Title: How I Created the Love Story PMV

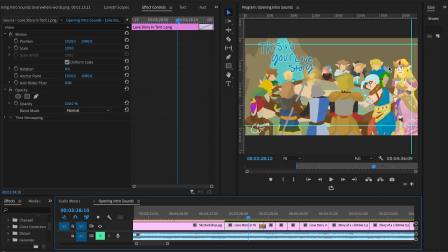[37:14]
So I had to actually draw their faces.
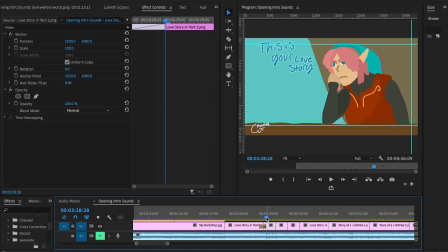[37:18]
At this point, I just wanted to get the idea of what was going on here. So I didn't make the picture overly complicated. You just need to get the idea that he sees her outside, she's walking.
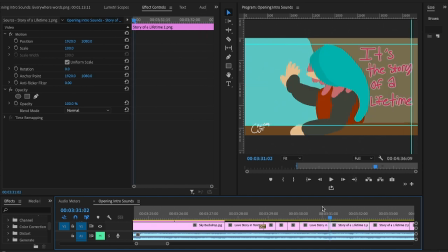[37:37]
And then he turns. And this is a completely different picture than this one and this one. These two are like in a similar wavelength, and this is a completely new image. Same with right here. This is the same picture, I just move her.
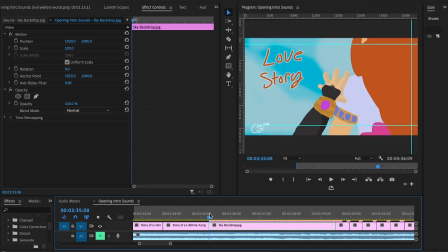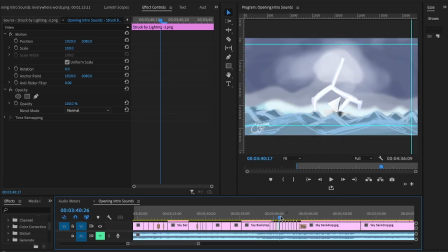[37:59]
And then I reused a bunch of pictures throughout the video so we can... I could have used Add to Dissolve.
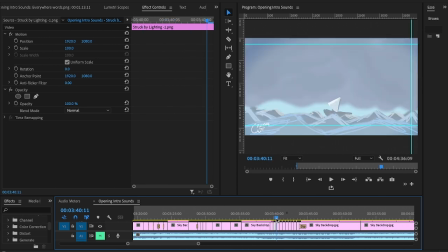[38:06]
Instead, I just elected to use the white overlay to make my own transition effect.
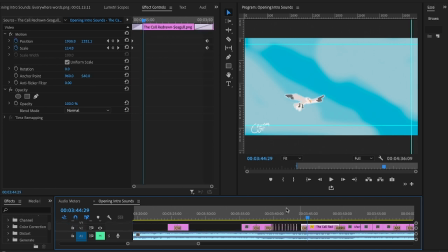[38:12]
And then once more, we're going back to using the movement thing. But instead of just moving the bird, we're also making the bird bigger to show that the bird's getting closer. So this bottom number gets bigger because the bird's getting a little bigger as it's moving across the screen.
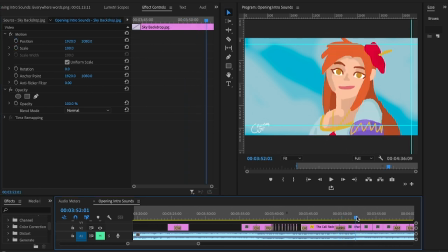[38:31]
And it turns into her.
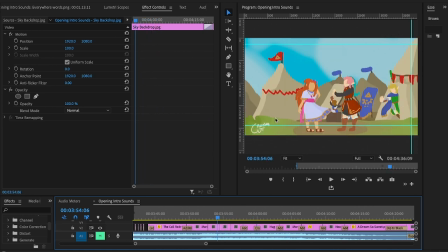[38:36]
This is one picture. So the background of this is the same for both of these pictures. There's actually 2 guys here, and they're kind of telling stories in the background. I spent way too much time drawing these 2 guys in the background. But they're kind of just sitting there telling a story. And then these 2 are doing a little hug.
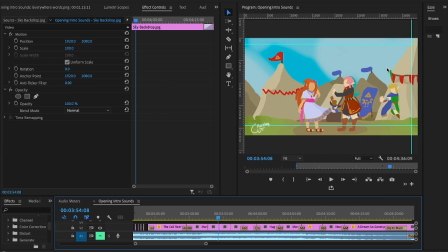[38:55]
I also have Warriors here. He's the same in the background in both pictures. Except for he switches from having an exclamation mark to a question mark. Because he's a little confused. He came out to see what the heck made this guy just run out of the war room tent so quickly.
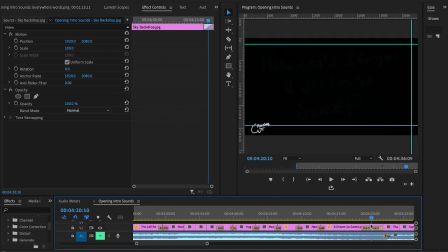[39:16]
And there's a little hug. And then it fades to black. And I did the corner.
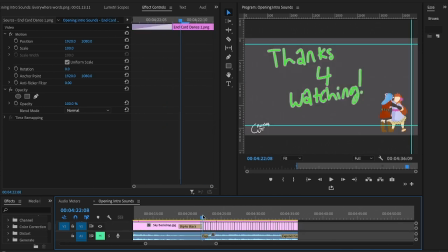[39:25]
And you can see just how many pictures I had to do for the ending of this. 1, 2, 3, 4, 5, 6, 7, 8, 9, 10, 11, 12, 13.
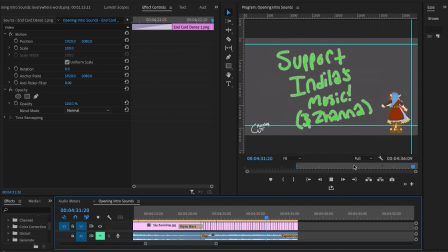[39:38]
I don't actually know. I'm not sure how I'm trying to count this. But it goes round and round, making this little effect. Some dancing in the corner. This was easy though because I already had the pictures already rotoscoped out,
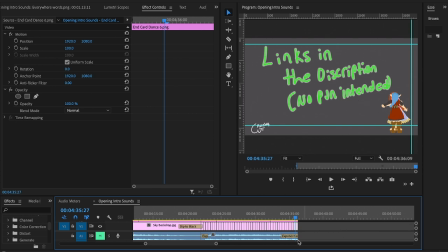[39:52]
and I just put them in the bottom right corner and put the text above it.
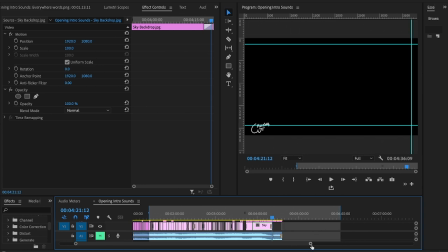[39:58]
And there you go. That's how I made all the little animations in this little
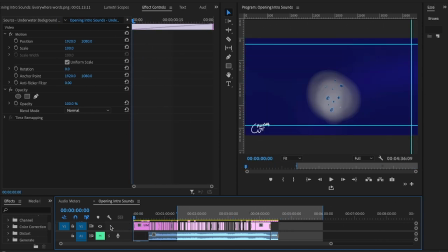[40:06]
video.
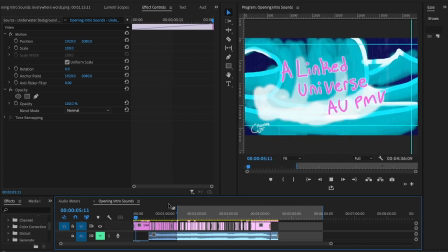[40:11]
And it's really quite interesting. Sorry this turned out to be so long.